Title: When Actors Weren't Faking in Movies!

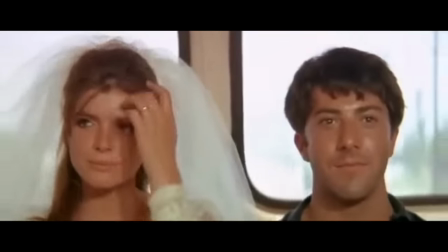4:04 The script didn't mention any specific facial expressions, so he let the camera roll to capture their natural emotions fading away.
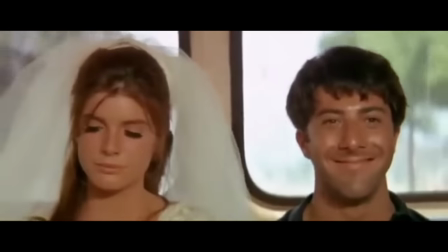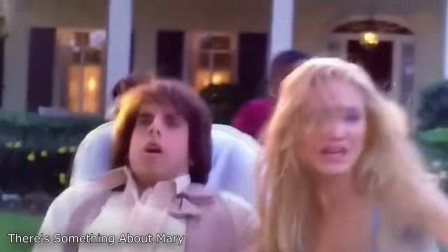4:16 In There's Something About Mary. When Ben Stiller is being loaded into the ambulance, the paramedics drop the stretcher as they load it into the back of an ambulance.
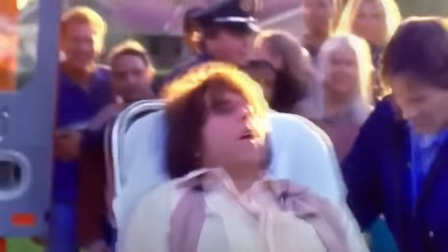4:25 This was actually a genuine mistake.
Are you kidding me?
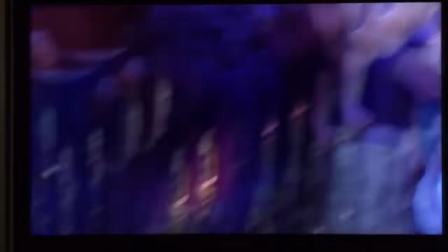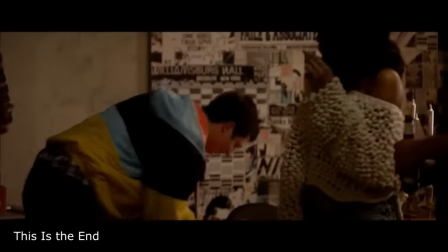4:35 In This Is The End, Michael Cera asks Rihanna if he could grope her behind, which she allows if she gets to slap him in return.
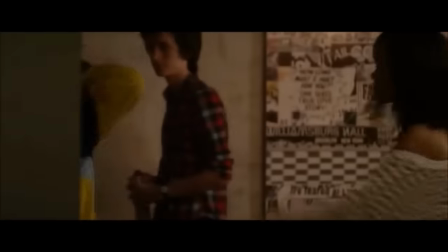4:41 She hit him in the face so hard he had to lie down from the dizziness.
That's not cool. That ain't my fault.
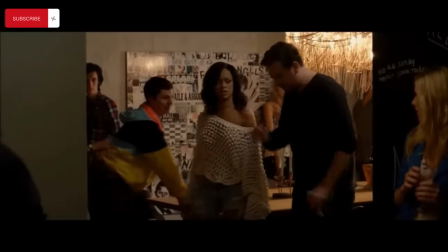4:47 Michael, that's not cool, man. Fuck up, Jason, we're playing a game, man.
In one scene in True Lies,
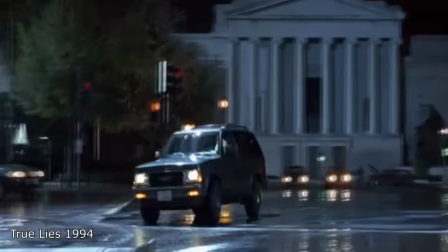4:53 Arnold Schwarzenegger's character Harry Tasker was scripted to smash a car window in frustration while arguing with Gibb, played by Tom Arnold.
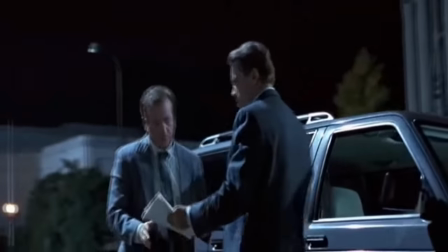5:01 The SUV window had been replaced with stage glass, as you might expect, but Schwarzenegger hit the wrong window by mistake.
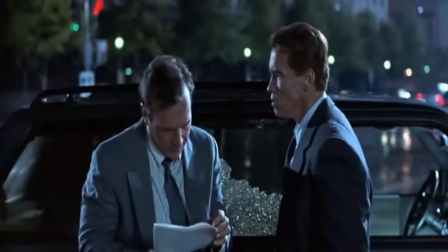5:08 Give me the goddamn page!
Therefore, Tom Arnold's reaction is 100% genuine.
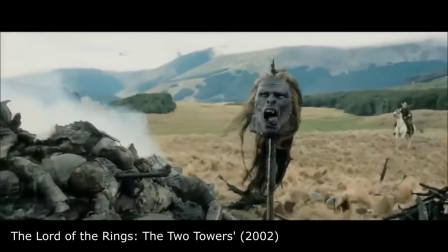5:14 Okay.
When Aragorn kicks a helmet out of frustration in The Lord of the Rings,
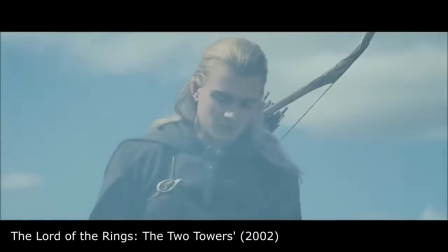5:20 he lets out an unscripted roar that was actually the result of actor Viggo Mortensen breaking his toe.
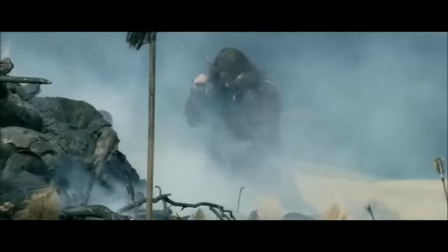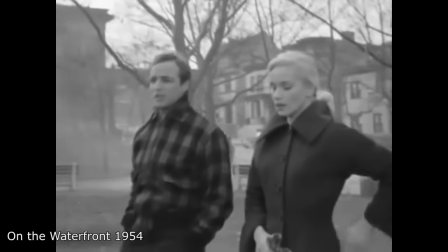5:33 During a pivotal scene between Marlon Brando and Eva Marie Saint, Saint accidentally dropped one of her gloves.
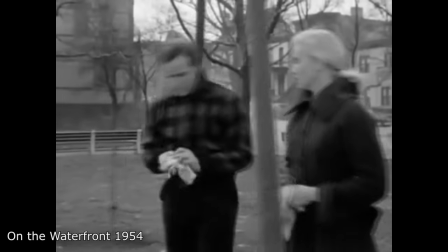5:38 Without skipping a beat, Brando picked up the glove and started toying with it while doing the scene.
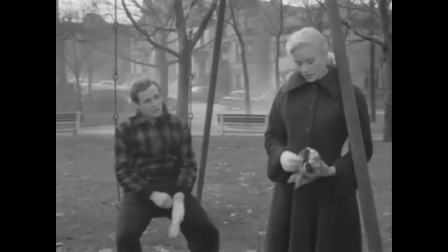5:44 Ilia Kazan has stated that the best directing he ever did was not yelling cut the moment she dropped the glove.
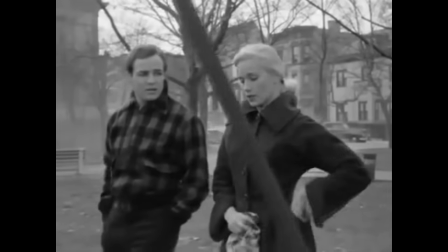5:49 Are you training to be a nun? It's just a regular college. Where's it?
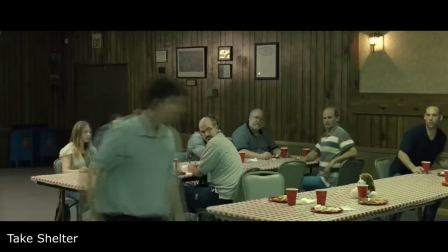5:56 Did you know the extras in Take Shelter were only told they would get a free lunch and be in a movie?
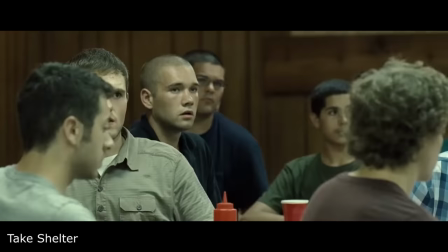6:01 So their stunned and horrified reaction to Michael Shannon's fight with Shea Wiggum and subsequent freakout was dead real.
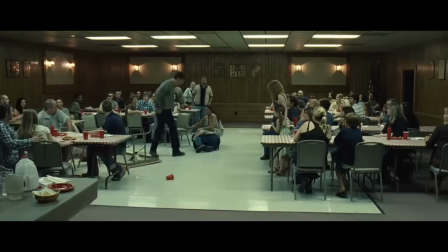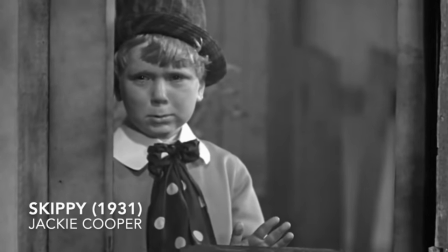6:14 Child actor Jackie Cooper was goaded into crying for a scene in Skippy by a director who threatened to shoot his dog.
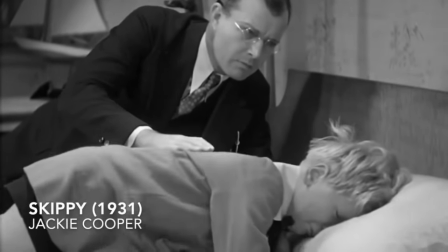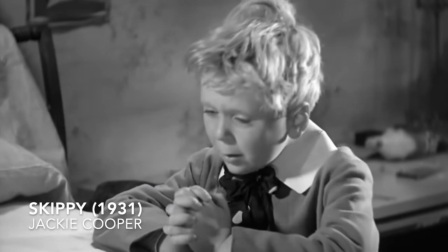6:28 Cooper was so traumatized by the memory of that event that when he later wrote his autobiography, he named it, Please Don't Shoot My Dog.
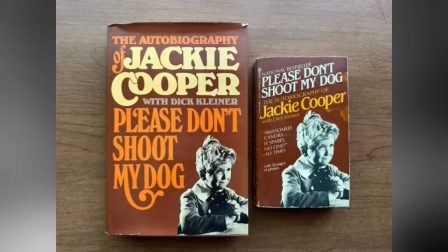Got it!
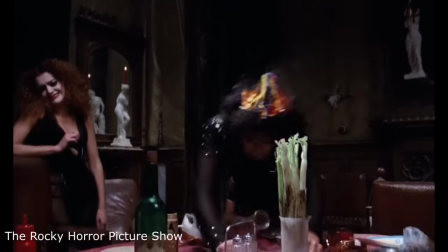6:43 In the Rocky Horror Picture Show, all of the actors, except Tim Curry, were kept in the dark about Eddie's corpse under the tablecloth.
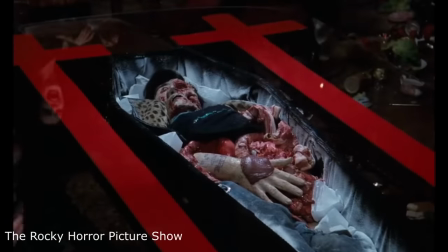6:50 Therefore their shocked reactions were genuine.
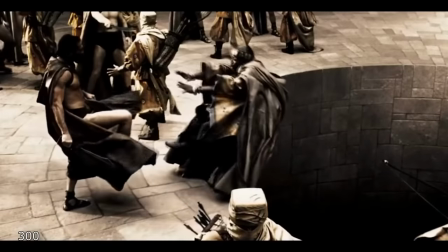6:56 The mimetic delivery of the line, This is Sparta, was actually not that highly emphasized in the comic book novel, nor the original script.
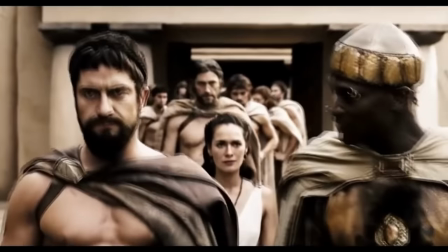7:04 According to Gerard Butler, after they'd finished filming the scene as scripted, he asked them to do one more take, and then delivered the line in the now famous manner.
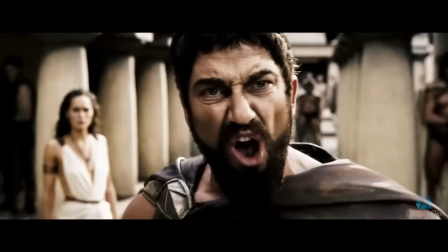7:12 This is Sparta!
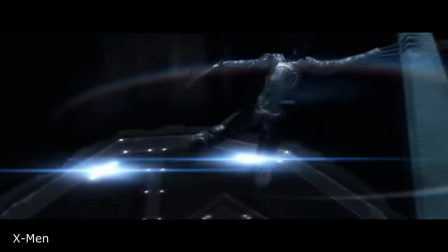7:19 When Sabretooth throws Wolverine off the Statue of Liberty in X-Men, the next scene is Wolverine slamming his claws into the torch's side to stop falling.
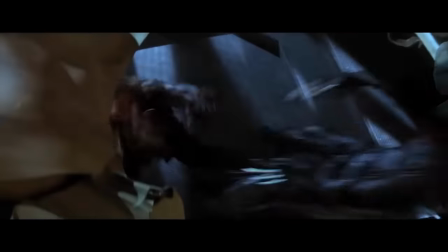7:27 In an interview, Jackman says the harness slipped and pinched him in a very uncomfortable place.
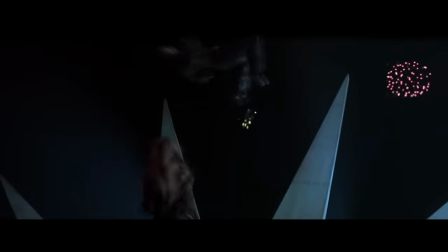7:33 As a result, his screams of rage are actually genuine screams of pain.
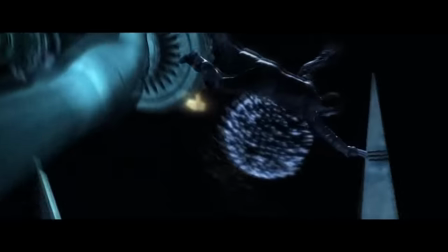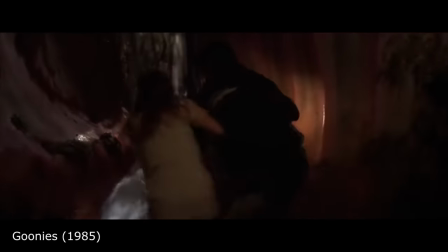7:42 The Goonies director Richard Donner wanted the child actors in the film to be in complete awe when they first set eyes on One-Eyed Willie.
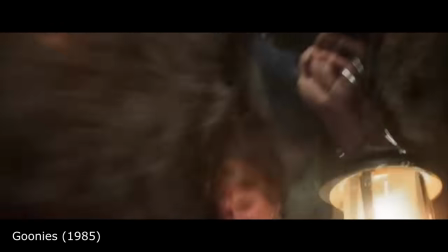7:49 The crew built an actual pirate ship on a soundstage, but the kids were denied access to the set.
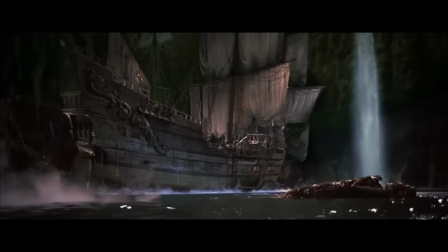7:55 The ship was called The Inferno and was 105 feet long, taking two and a half months to complete.
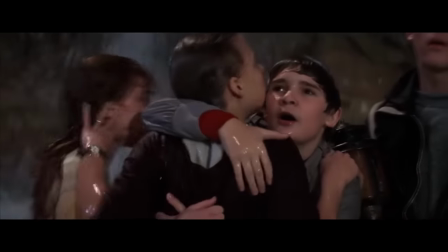8:01 The cast finally saw the ship for the first time during actual filming, meaning their jaw-dropping reactions are 100% genuine.